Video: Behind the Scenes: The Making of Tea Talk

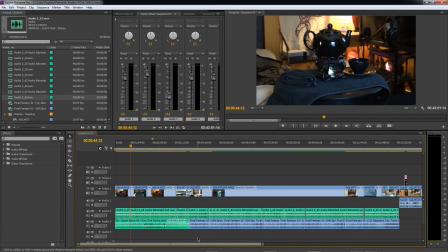[16:22]
I used a piano instrumentation of the Auction House theme from Jidur, I think that's where it's used in the game, from the Final Fantasy VI piano collections. I also used a piano rendition from the Final Fantasy IX piano collections album of the Trino theme,
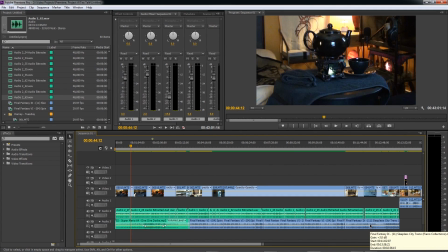[16:40]
which itself was already piano instrumental to begin with. Now, the Final Fantasy VI theme was only about, I think, three or four minutes long at absolute most.
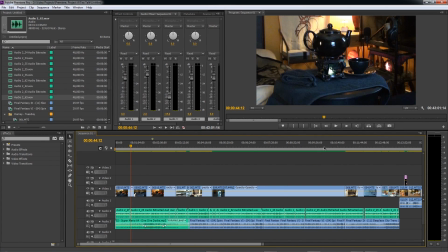[16:54]
But I ended up using it for a section of the video that spanned probably nine minutes, eight to nine anyway. And I had to use a very particular technique in order to stretch it out for that period of time.
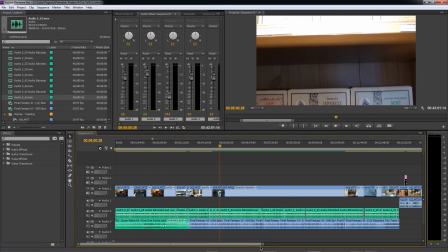[17:08]
Let's zoom in here a little bit, and we'll take a closer look at what exactly I did. because this was also very time consuming.
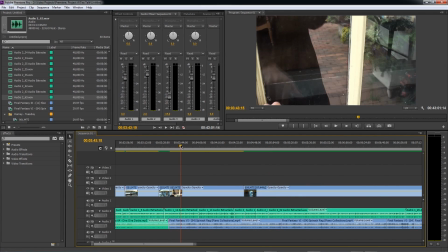[17:16]
The section of the video for which I use this track was from right about here all the way up to
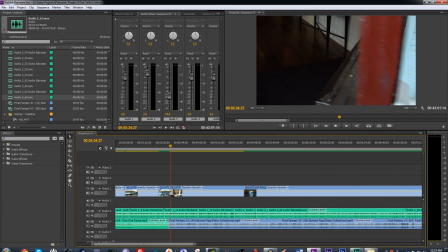[17:24]
the point in the video where I switched to showing the restaurant.
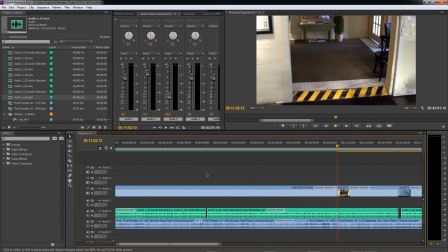[17:29]
So right about here. And again, this section of the video is a lot longer than the track that I used for it. So, well, what do I do? Ordinarily, if somebody is going to be lazy, they'll just loop the track from beginning to end. I don't like doing that because it's very obvious,
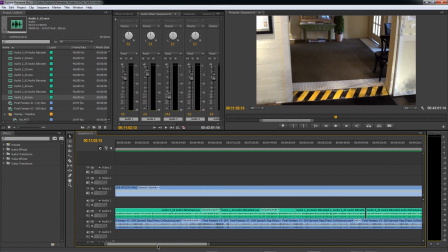[17:49]
and particularly in the case of the piano arrangements from the arranged albums of any video game, they tend to end on a flourish that is not conducive of leading into it again, or leading out of it into another part of the track.
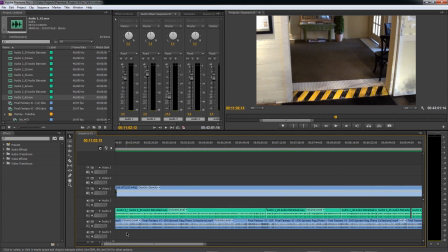[18:08]
So I used a very different technique wherein I took the whole track, cut up different parts of it, and then spliced them together end to end so that the track seemed longer and different
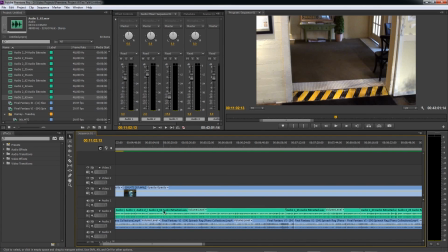[18:22]
parts of the track would play into one another seamlessly without there being really any evidence that the track was being looped in full because it was only being looped in part. Different parts of the track were being looped and then conjoined end to end so
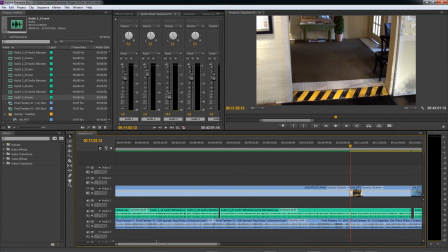[18:39]
that it was much more seamless without it being obvious that I had just looped it. And that's why there are different sections here. There's, I think in total, something like five or six different pieces of this track that I fit together.
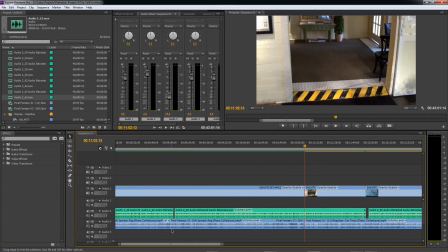[18:55]
You have to make sure that the tracks are joined at exactly the right point to preserve of the tempo without it being thrown off sync. So there's some fairly painstaking work that goes into that.
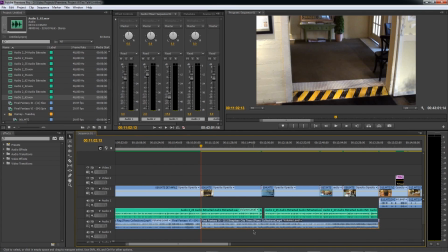[19:09]
And then where I use the Trino theme for this part of the video, I was able to get away with just using the track once from beginning to end. But in order to accomplish that, I had to cut and splice the video footage so that it was exactly long enough to cover the track.
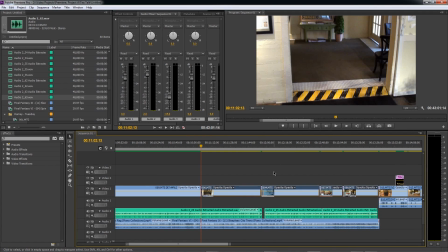[19:28]
So a lot of editing, and in this case, the footage that I used for this part of the video,
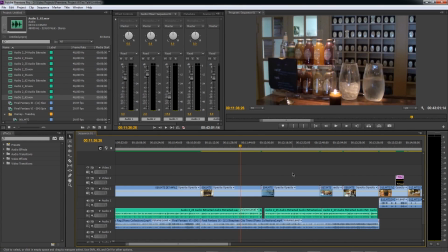[19:34]
I had to spend quite a bit of time going through and prioritizing exactly what I wanted to use and what I could afford to spare to cut so that this section of the video footage would fit the music track. All of this takes a long time, and it's very particular and fiddly work.
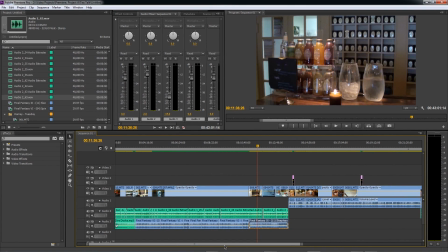[19:52]
It's not the sort of thing that you can just slap together in an hour or two. This, just this editing alone with the music took probably three or four days.
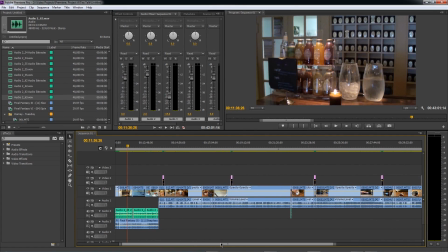[20:03]
So there's that. And on top of that, there was, this is something that I have only had to deal with actually for this episode of T-Talk, since I've never actually collaborated with anybody on one of these before.
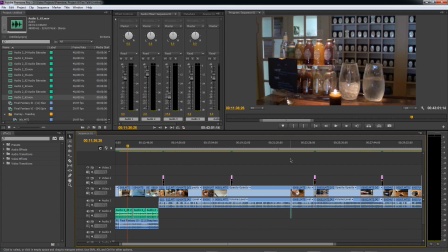[20:20]
But in addition to getting permission from Mr. Tai to use his piano theme, I also had to contact Harney and Sons and obtain permission to film at their store.